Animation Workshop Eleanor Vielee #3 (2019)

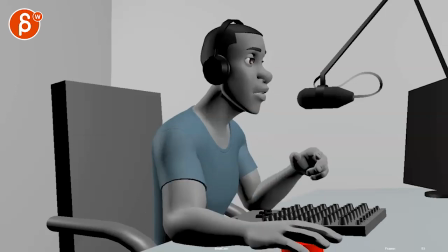Alrighty, this is blind version. Let's play this in full first.
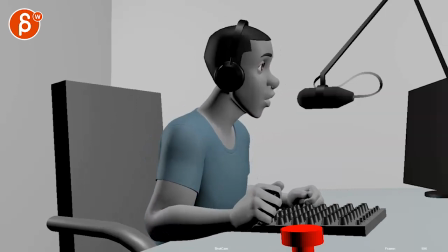103.7 NNJ. Here's Pink Floyd.
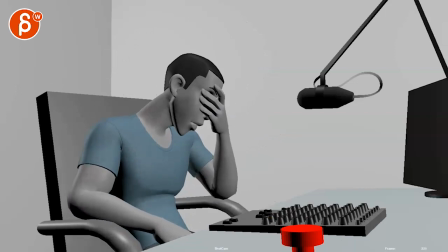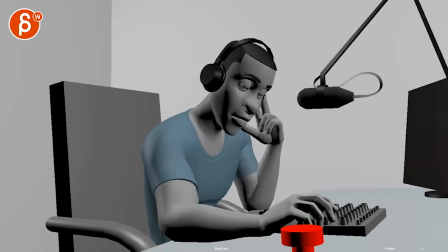Alrighty. Let's bring down the volume in just a tad. A bit loud here for me.
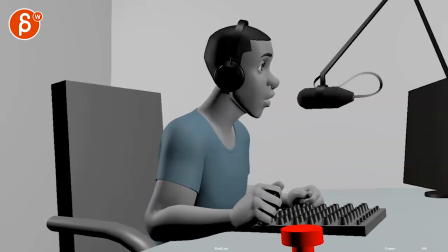103.7 NNJ. Here's Pink Floyd.
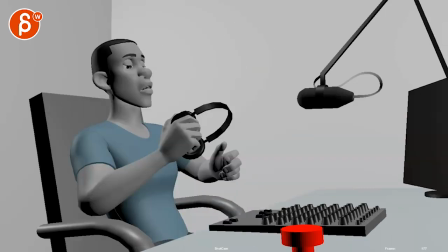It's cool stuff. I like it. I would say a couple things.
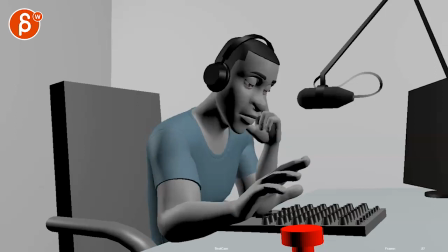I think the three immediate impressions were
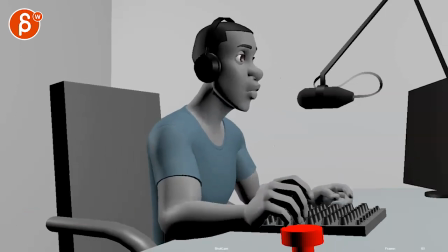103.7 NNJ.
A bit of a stiffness through here.
103.7 NNJ.
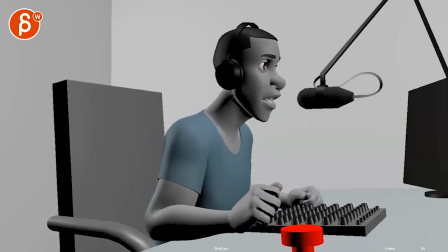When you hear the sound.
103.7 NNJ.
It's like da-da-da-da-da-da-da-da. And in the head, it's mostly just all in the jaw. And I think even though, I know he's all tired and depressed and all that, but I think,
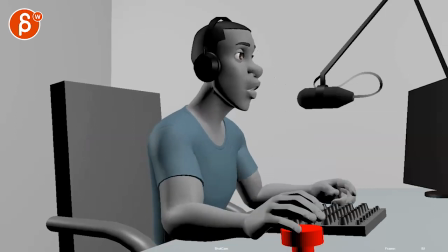and no one sees him, but you could still slightly pretend with a bit more energy through here,
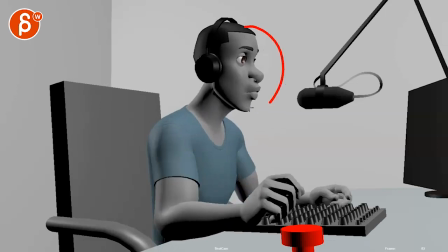as in changes in the head accent so that the head has a bit more up and down and side to side and
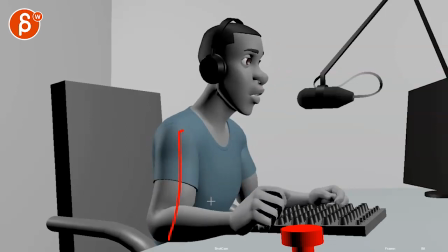da-da-da-da-da-da-da, even with a bit of a straightening of the body and down,
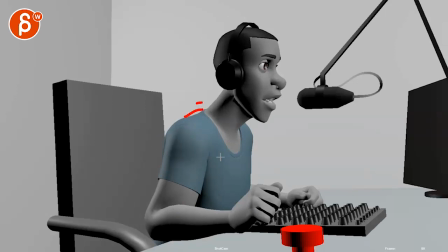not so much in the root, but like a little bit of up and down, just a bit more contrast in there.
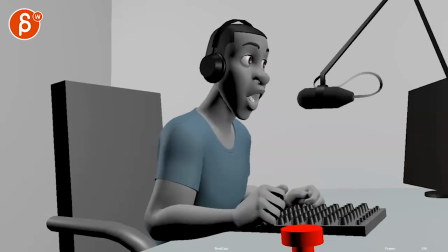Like, this is great.
Here's Pink Floyd.
That type of stuff. And I don't think it would take away from this. So it's just a bit more. And then you have that at the end.
Floyd.
This feels a bit soft. And not that this is like a bam, like a buzzer that he has to hit.
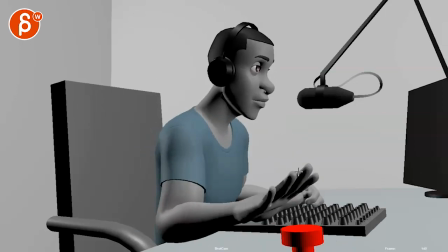Pink Floyd.
There's just something. I think it's also in terms of how much you drag the fingers and then how they go down. This gives it all a bit of a weird sausagey soft feel. I don't know, it's a weird comment to give, but
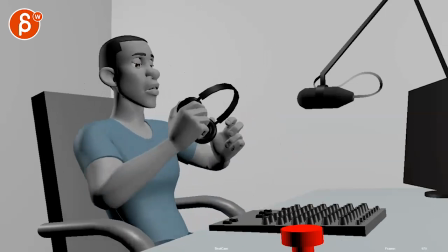I think I'll watch out for that. And then the other one is once we get to here,
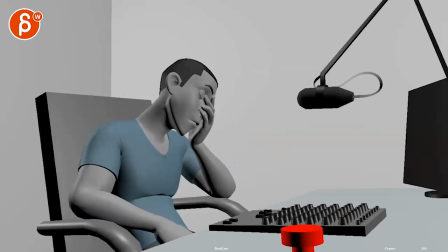there's just always stuff moving.
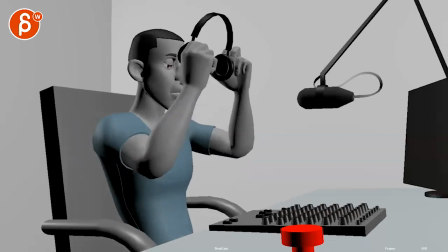I do like all of this from a technical point of view, but you're getting to a point where it goes back and immediately bounces back a lot.
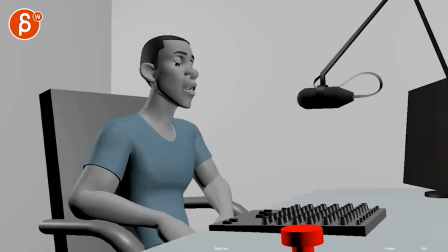It doesn't... This feels more like someone pushed him from behind.
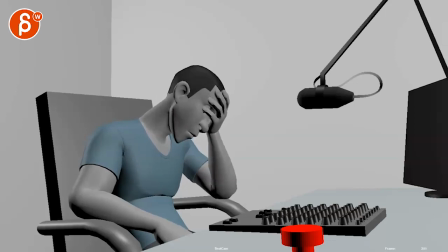And then this is almost a bit distracting in what the fingers are doing. It's almost like, to me, it feels more like a tech demo than a character shot, if that makes sense, where it's like, I'm really distracted by the fingers.
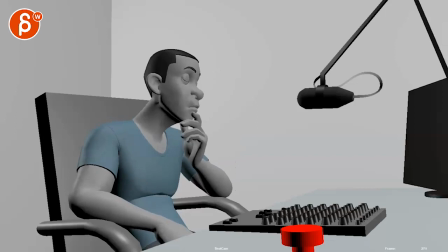And I know that's a lot of work put into it. So I hate to give those type of notes, but it feels like you want to do the couple things. Let's go one by one here.
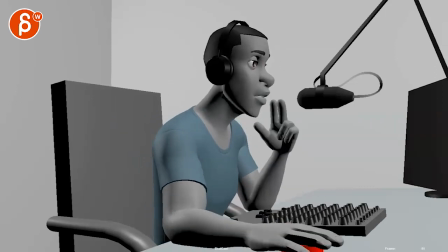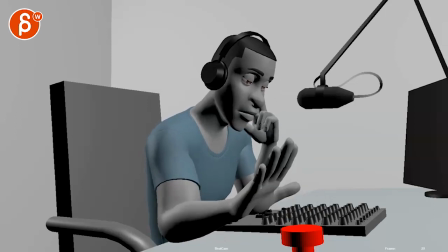103.7 and I know he's kind of getting ready there to do this, and then, all right, I like the hesitation in the hand.
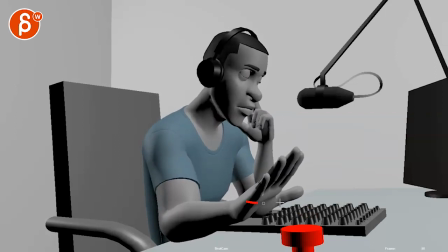Not sure if that's something you're playing with, hesitation, kind of almost a bit of a shake, but this feels more like there's a key in and there's a spline and there's the move down. So I will probably, A, not go as high.
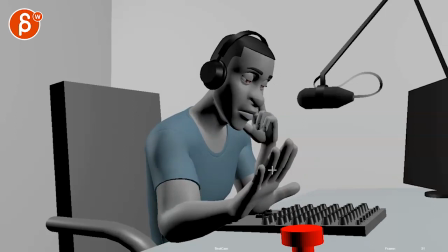This is something, good question for you, what lens this is. He seems to have really massive hands.
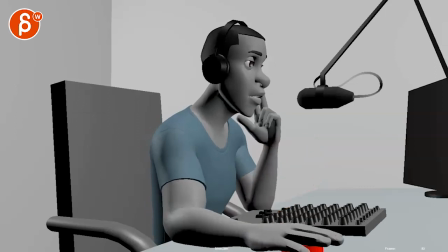I know that's because we're closer to the camera, or if that's how he is, because, you know, looking at this here.
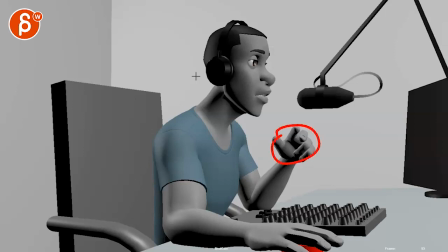So it feels like maybe you have to go with a longer lens and then reposition the camera to get into the same composition.
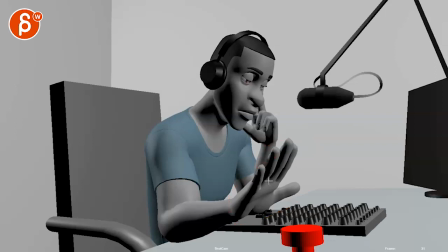Probably while we're up there, I will probably keep that hand a bit more here, the fingers, just for the silhouette. It's not all right around here. Like something like that feels nicer in terms of the usage of space, even down there a bit.
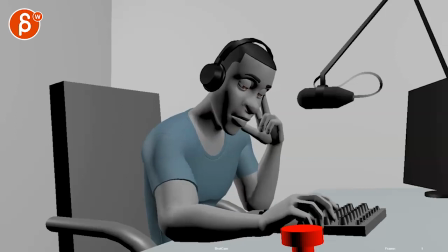But I would look at, like, my main impression is that everything's a bit floaty and always moving.
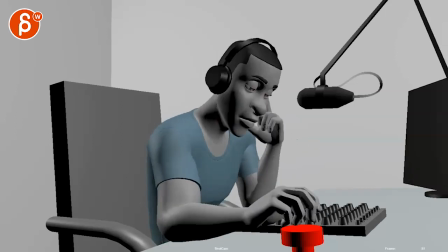That's my main concern.